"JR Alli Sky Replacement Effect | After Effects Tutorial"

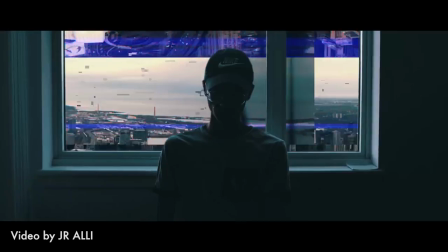If you don't know who J.R.Ali is, the guy's an absolute master. He's got editing down, and this sky replace effect is one of his top tricks.
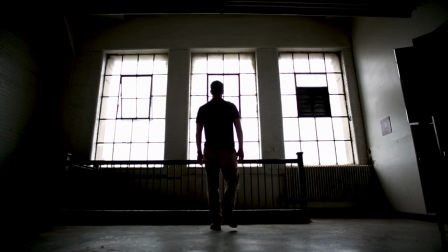Today, I'm gonna show you how to do it.
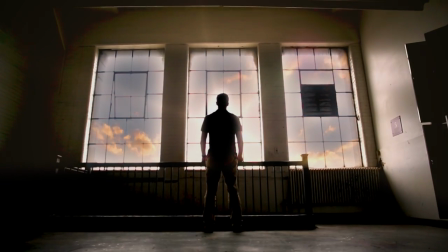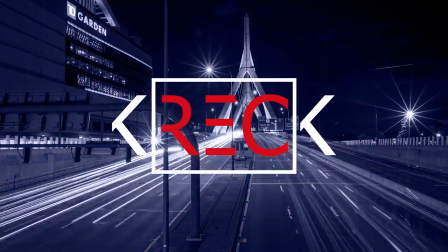What's going on everyone? Kellen Rec here. Today we're gonna go over the J.R.Ali sky replace.
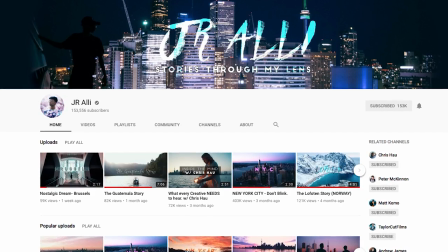Now, first of all, if you haven't seen J.R.Ali's work, he's a YouTuber that is putting out these just incredible videos so you got to check this guy out super inspiring but one of the effects that he's been doing a lot is this sky replacement as I
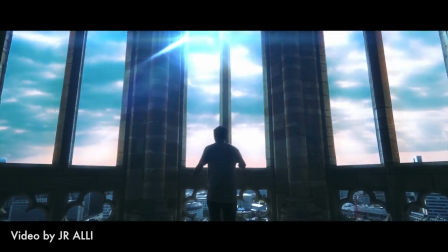showed you before this and it looks really really cool and it's actually super easy to do so the first thing you want to actually do is go out and get your shot now when JR Ali does it he generally frames himself in this so that's either a window a tunnel some sort of framing and
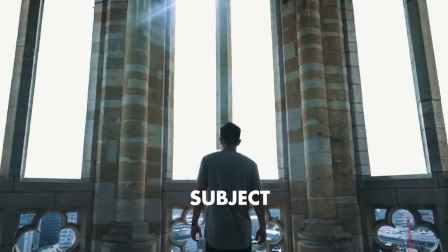there's a high contrast between the subject of your shot and that blown out background the overexposed background so when i did this i used an example
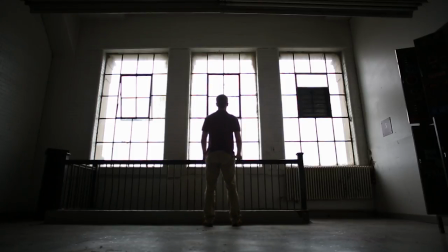with myself walking up to a window i was in very dark areas and the window was very overexposed very bright outside that's going to make the keying portion of this tutorial a lot easier so let's dive into after effects and we're going to make a new comp 1920 by 1080 right now i'm
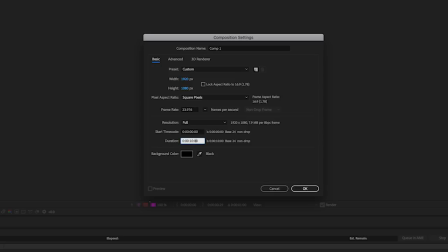just going to make it about 10 seconds but it'll depend on how long your clip is and we are going to call this background. So drag in the footage you want to use. I just did a slight rotation because my shot was not quite centered and I scaled it in a little bit so that all of my horizons line up properly.
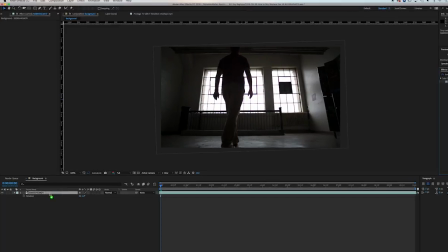Now all I'm going to do is throw on a Lumetri color and I'm just going to bump the contrast on the whole clip just a little bit more so that my darks,
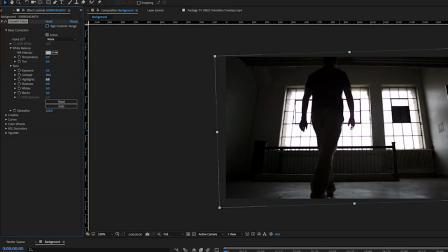I'll go to about 30 on the contrast. I'm going to bring the highlights up by 15 and the shadows down by 15.
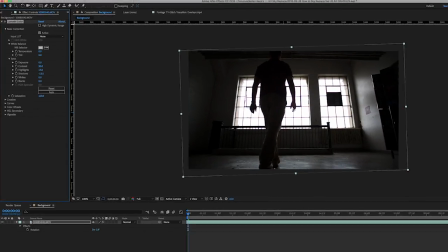That's going to give me a lot more contrast in my shot so that again the keying is a lot easier.
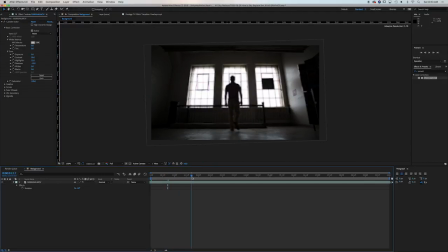So then you want to scrub along in your shot and figure out the point where you want your transition to occur. So right when I'm sort of standing right here is where I think I'll have my transition occur. And what I need to do is at this point you want to bring in a glitch effect. So I already have this TV glitch transition overlay.
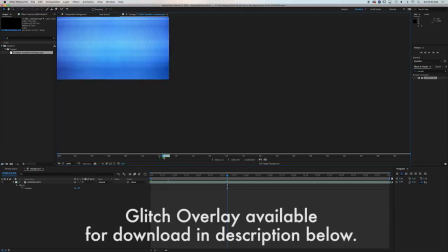So I'm just going to take one of the glitches from the middle of this and I'm just going to drag it right on top in my comp here.
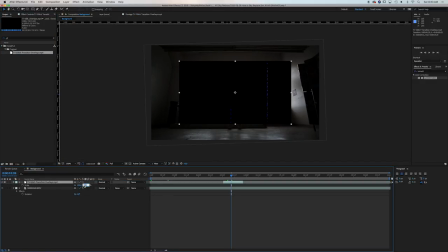Go right into this. I have to scale it up to about 150 just because of the size of this.
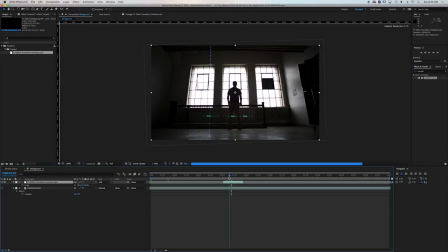And I'm going to give it an add transfer mode and that'll give it that look where it feels like it's part of the clip. So we have that right where we need it. I'm also going to add TV noise.
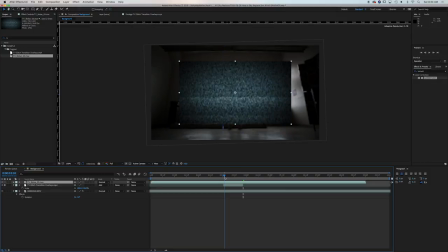Now you don't need to add both of these. The only reason I'm doing so is because JR Alley has these lines in his that helps sell the effect. So I like having some lines in mind a little bit more so than just the glitch. And you can see there they are. And I'm going to lower the opacity to about 60. Okay. So now we have our clip and right where we want the transition to occur, we have our glitch happening.
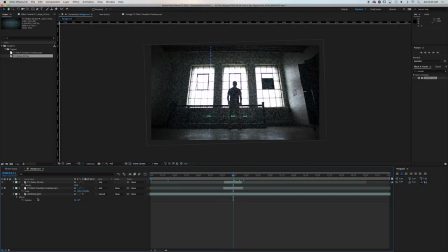At the point at which we have this happening, we want to duplicate our background layer. Whoops. So duplicate your layer and call this keyed shot. This will be the shot that we're going to key out.
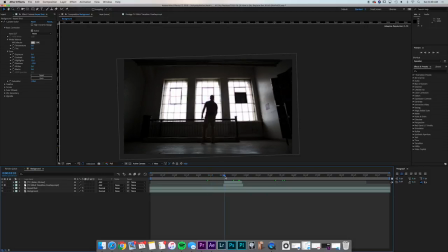Now the keyed shot needs to cut on right as our glitch really hits full force.
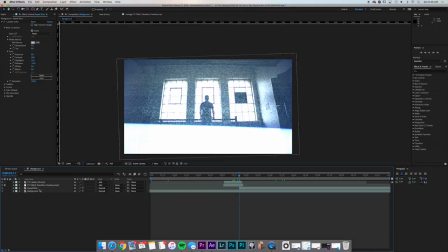So right here when it goes full screen, I'm going to hit option left bracket and cut my keyed shot. Now I want to apply a luma key to this effect.